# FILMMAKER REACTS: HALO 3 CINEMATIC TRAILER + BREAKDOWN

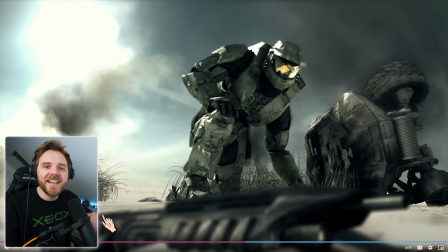[16:14]
Look at our elements, yeah? our layers in the cinematography our foreground our mayground and our background here to the sky and all the explosions of this I would have said that was slightly out of focus so it's giving us texture as in it's giving us layers so I would have said this is
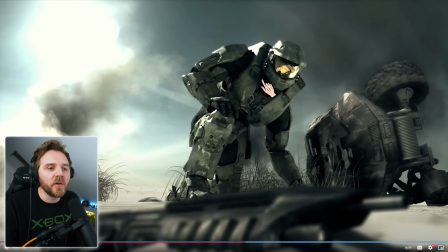[16:32]
probably more background treated he is the main focus but you could put those two layers together but look at the framing yeah you're all the thirds he's banging the middle pretty much his head's slightly off got this over here on the left side frame and on the right frame you've got the turned over warthog and it all makes sense
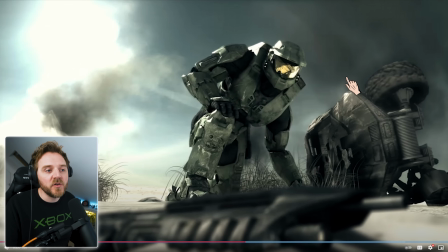[16:50]
doesn't it yeah they've explained the beginning was all about do you think there's anyone up there and the next thing he's looking up at the sky again from the
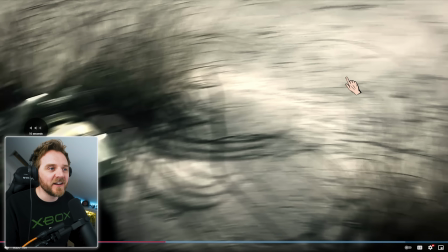[16:58]
ground isn't he it's very clever let's go back
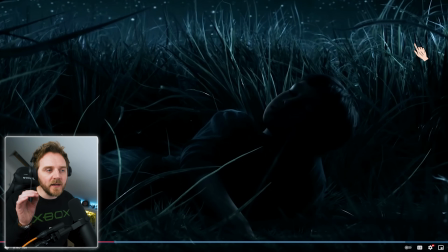[17:01]
i hope so it's really clever right it's really it's all about layers okay what they call this is story within a story and this is called a subtext because it's a subtext is a story that has been spoken but not the audible wise as in it's all psychology basically
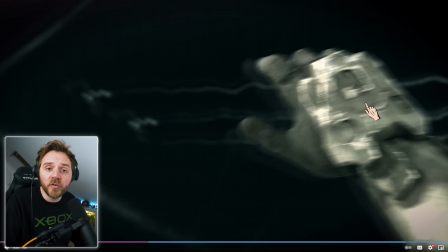[17:21]
sees his helmet he looks back up to the sky where he was as a child yeah very deep in layers
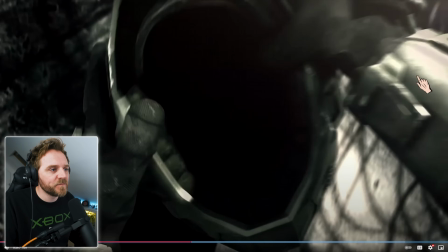[17:28]
now he gets up wow
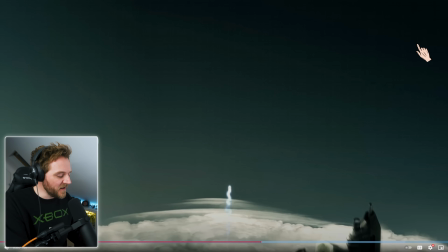[17:36]
and it pulls focus didn't it see that lovely he's
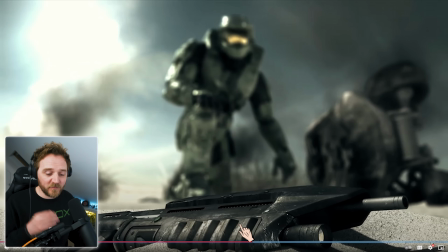[17:44]
the main focus watch it whoop just to tell you this is what he's looking at marines combat now
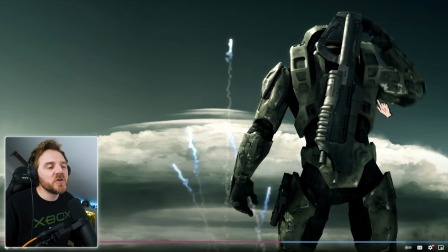[17:55]
wow this shot is incredible do you know i really wish looking at this part here this makes me really wish there was a movie i know we got the tv show and by the way i am you're going to hear it here first i am going to cover the very first episode of season two because i've seen season one but I do want to cover season 2 because the pilot episodes, even though technically it's not a pilot, put the most money in will it do enough to draw me back in? but I want to do that guys, I want to cover that for you guys, because I know some of you have been asking, but look at this dude seriously, what the fuck
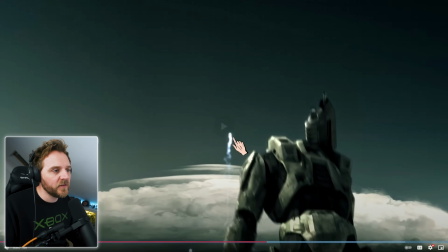[18:29]
tilting down from the top, look, they're planting a seed for this which is the oh god, what are those tanks called?
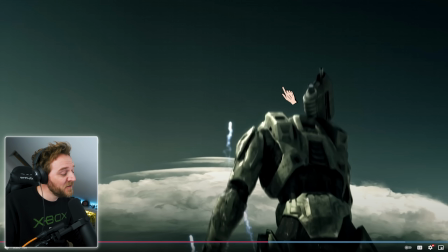[18:37]
are they wraiths? wraith plasma fire? The sound effect.
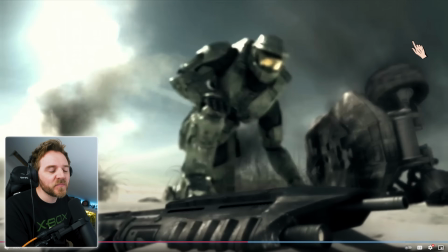[18:43]
Room. Oh, the sound effects. The foley of it. Whoa.
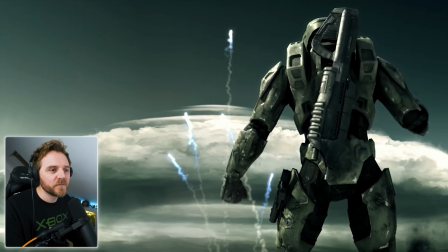[18:51]
Good. And dude, his voice. Oh, my God. And literally, my eyes are watering from, like, nostalgia of it all.
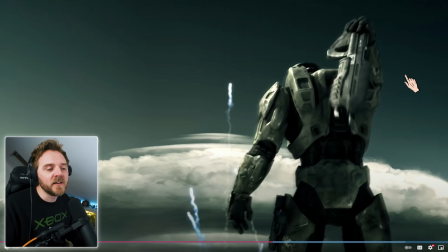[19:03]
How much I miss Halo as a fan. But as it's prime. But it's also mixed with all the other nostalgia that you get as a kid. What you were doing at that time. because as you guys might know I cut off after Halo 3 I missed ODST and I missed reach I kind of just
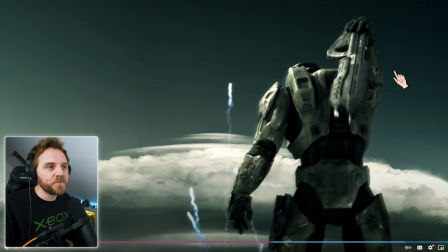[19:20]
I gave up on it all well life and ecologies
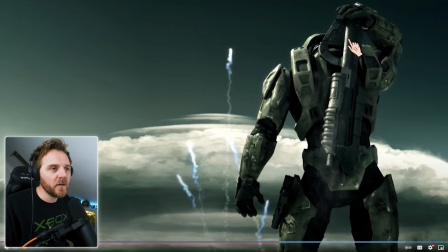[19:25]
and things like that look at this boom the dust
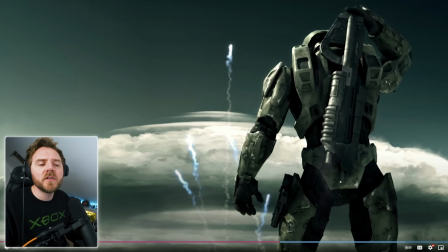[19:31]
I love it look at this look at this harsh light in the case so the sun is up high and he's lit from I'd probably say a 90 degree angle because the way he's lit over here I have a key light which means our main source of lighting and look at this very
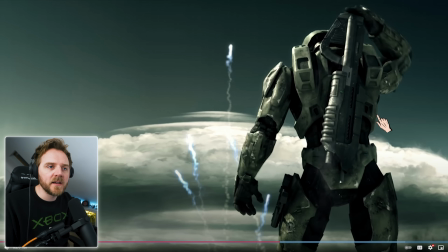[19:45]
stylistic he's covered in shadow but because it is bright it's very high key lighting he does have it wrapped around him it's very soft that that would be a lot more shadowy on that on the frame right here if that was real life that'd be a lot harsher but they want you to see the armor yeah they want you to look at it all and go wow how cool is that like i'm doing now
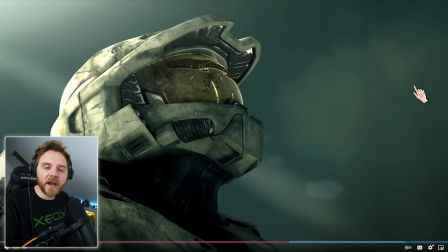[20:05]
and look at the background story sir i think we lost him.
Not yet.
Do you know what I mean? He's doing it, isn't he? Yeah, they're telling you the story. I love it.
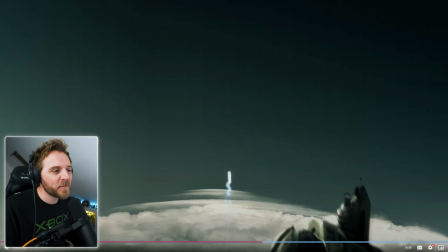[20:17]
It's just so fucking clever. I could watch this all day.
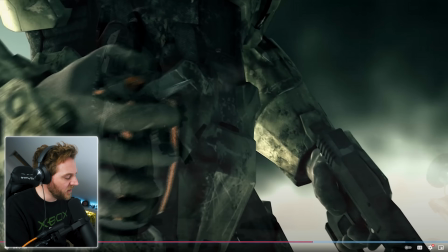[20:24]
And you've seen his visor. Look at this. Look at the detail on it. And the diegetic sound.
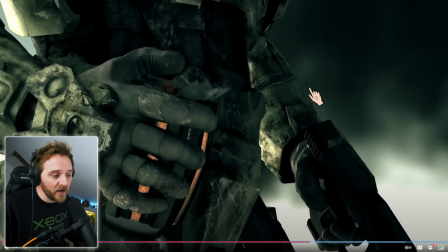[20:31]
Yeah, the real life, in-world sound effects that you are hearing.
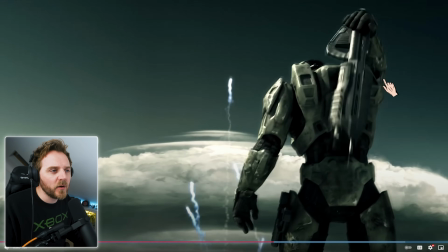[20:36]
Let's go back five and I want to hear that grenade.
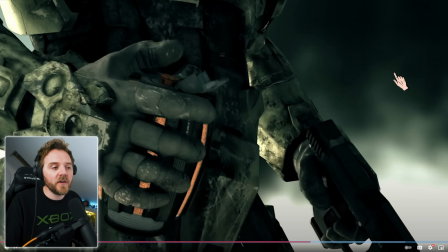[20:41]
yeah the thread of storytelling so the thread of storytelling is very clever let's
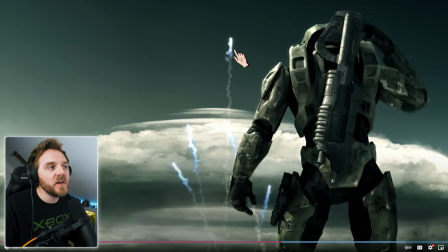[20:46]
go back five and watching his visor okay we're seeing this go up so this is telling us what's happening
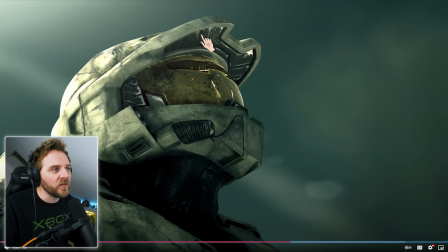[20:51]
we see it in his visor he sees something i love this style oh i love it it's so good yeah
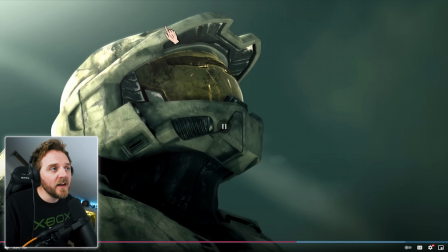[20:58]
the thread of storytelling so we've gone from there to here he's looking at his head not yet his head goes down camera tilt to the grenade okay that is the thread of storytelling that's how you get from the beginning of your commercial or film or movie, whatever you're creating, to the end. A to B on a perfect flow of motion.
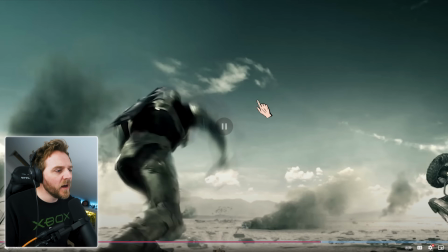[21:17]
Yeah, that thread of storytelling. I wonder what the hell he was doing here. I couldn't quite work out what it was.
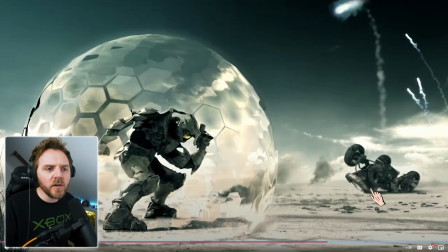[21:24]
And look at that. Oh, it was a little fucking dirty mongoose there as well.
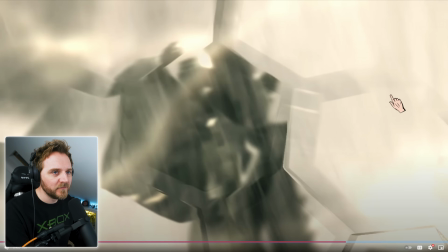[21:32]
This bit is wow. My English is breaking down now.
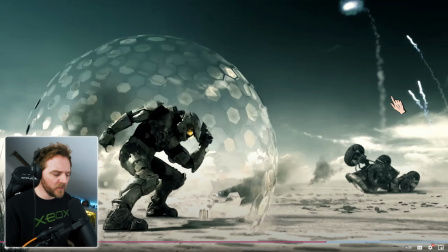[21:37]
Wow. Boom. He goes in. Is that a little little whip out that was really interesting i
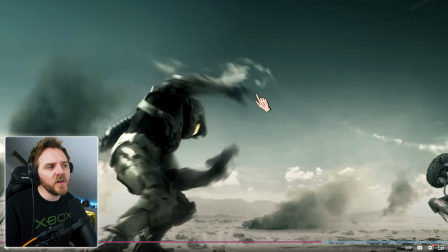[21:46]
did a little zoom out didn't they so it normally like this with cinema okay cinema is shot on prime lenses so that means you don't change
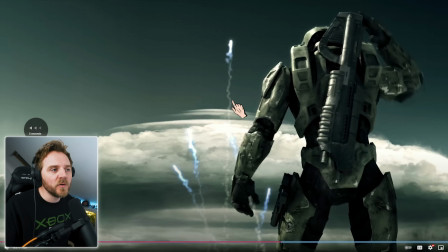[21:54]
the focal length but this they add like a little video game zoom or zoom out
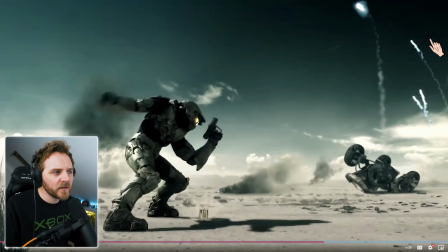[21:58]
which is interesting um
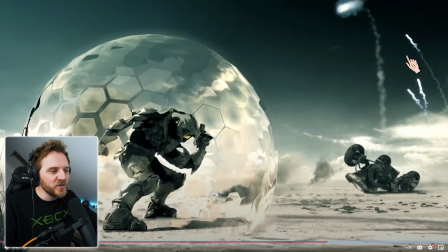[22:06]
yeah i can see why they did it because again it was they're drawing you into what he's done and then they're like come out to show
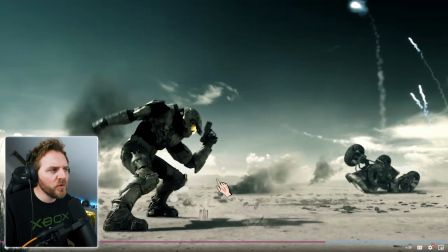[22:14]
did they do it at the same time as that over is it an over shield this ball thing no they didn't i thought
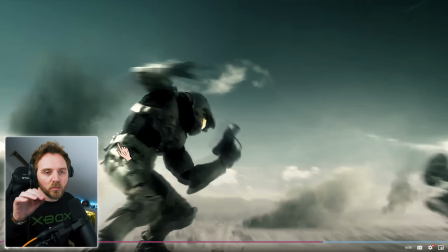[22:22]
it they would have as they zoomed out the ball would have gone imagine how cool that would have been yeah let's go back what five
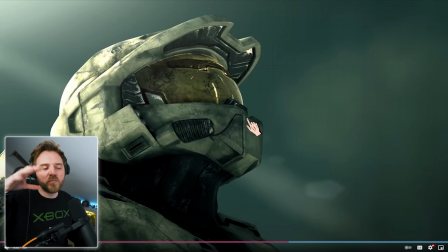[22:29]
imagine it went in it zoomed out as it went but maybe they did that because they didn't want your eyes to be taken away from up here let's
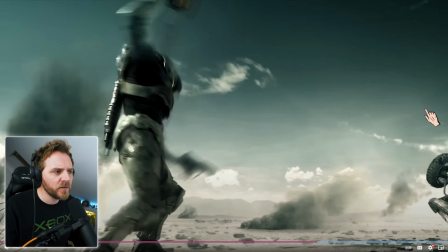[22:37]
have a look what did they go yeah so
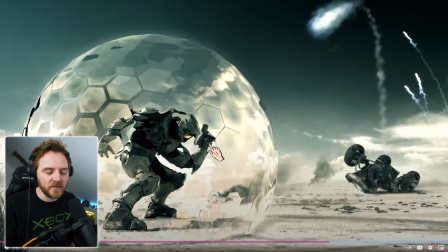[22:42]
they wanted you so the reason why they did that and instead of doing it my way is they zoomed out your eye goes up here to this big ball of plasma yeah and then that's very that's very clever let's go back watch it again
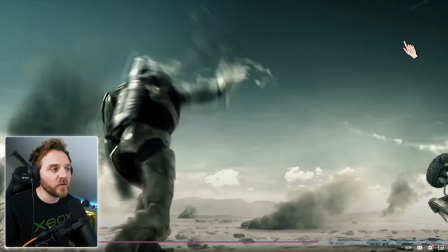[22:57]
guys watch what our eyes do okay it's really interesting thread of source in boom goes in zoom out we look up here what the fuck is that then we're over here
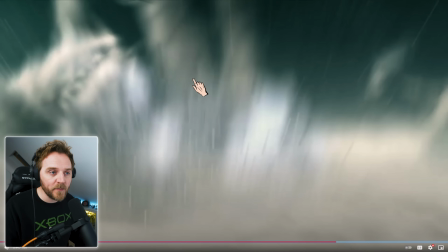[23:04]
see how quick our eyes turn through all that motion just within a few seconds and this bit is my favorite
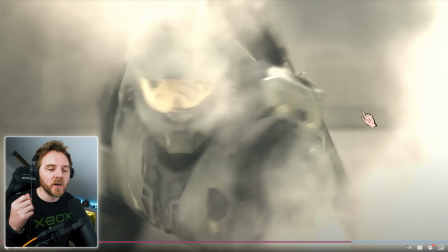[23:12]
the reason why i love this is because it feels like a real camera this is where cgi or um
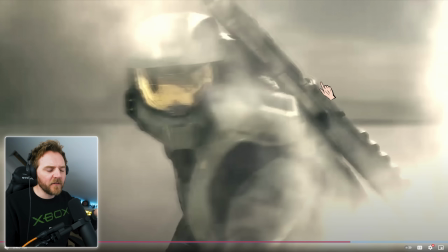[23:20]
trailers and things like this go wrong in video games is they they're very floaty cameras to make your CGI, your animation or whatever it is that you're doing to feel more realistic, make the camera feel like there's a camera operator on it.
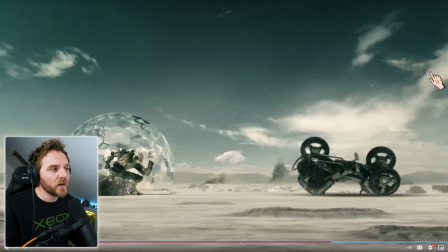[23:34]
Does that make sense? So when he throws it in, nice and stable yeah camera's shaking because he's emphasising the plasma that's just blown up.
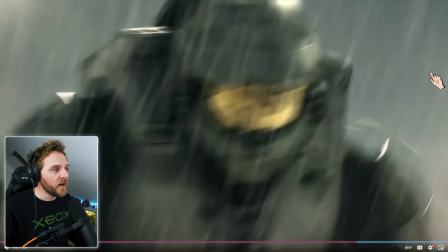[23:43]
That stopped it look at the camera, does the camera still going? He runs, look at the motion why does that look so epic?
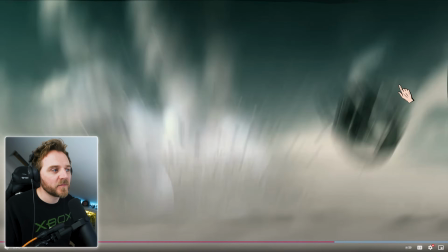[23:49]
Because it's on a telephoto lens so the camera is doesn't have to be
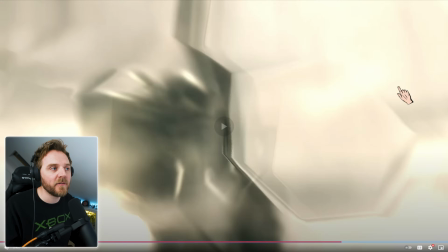[23:55]
it's basically harshly zoomed in so what that does is it compresses the background look, so when he runs the camera moves with it oh my fucking god that is so good and the reason why it's good is because it's on a telephoto lens zoomed in, the camera's moving with him, it looks, it gives us the impact, it gives us the motion of what he's doing, the energy you can feel it through the camera which then translates to us as an audience that is how you fucking do it Let's go back 10. Crazy.
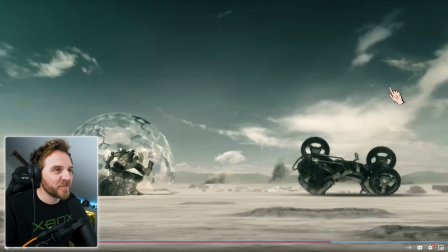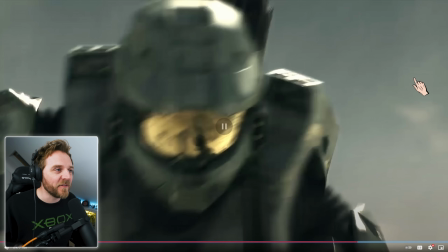[24:31]
Mate, I'm going to get faceache from all this shit.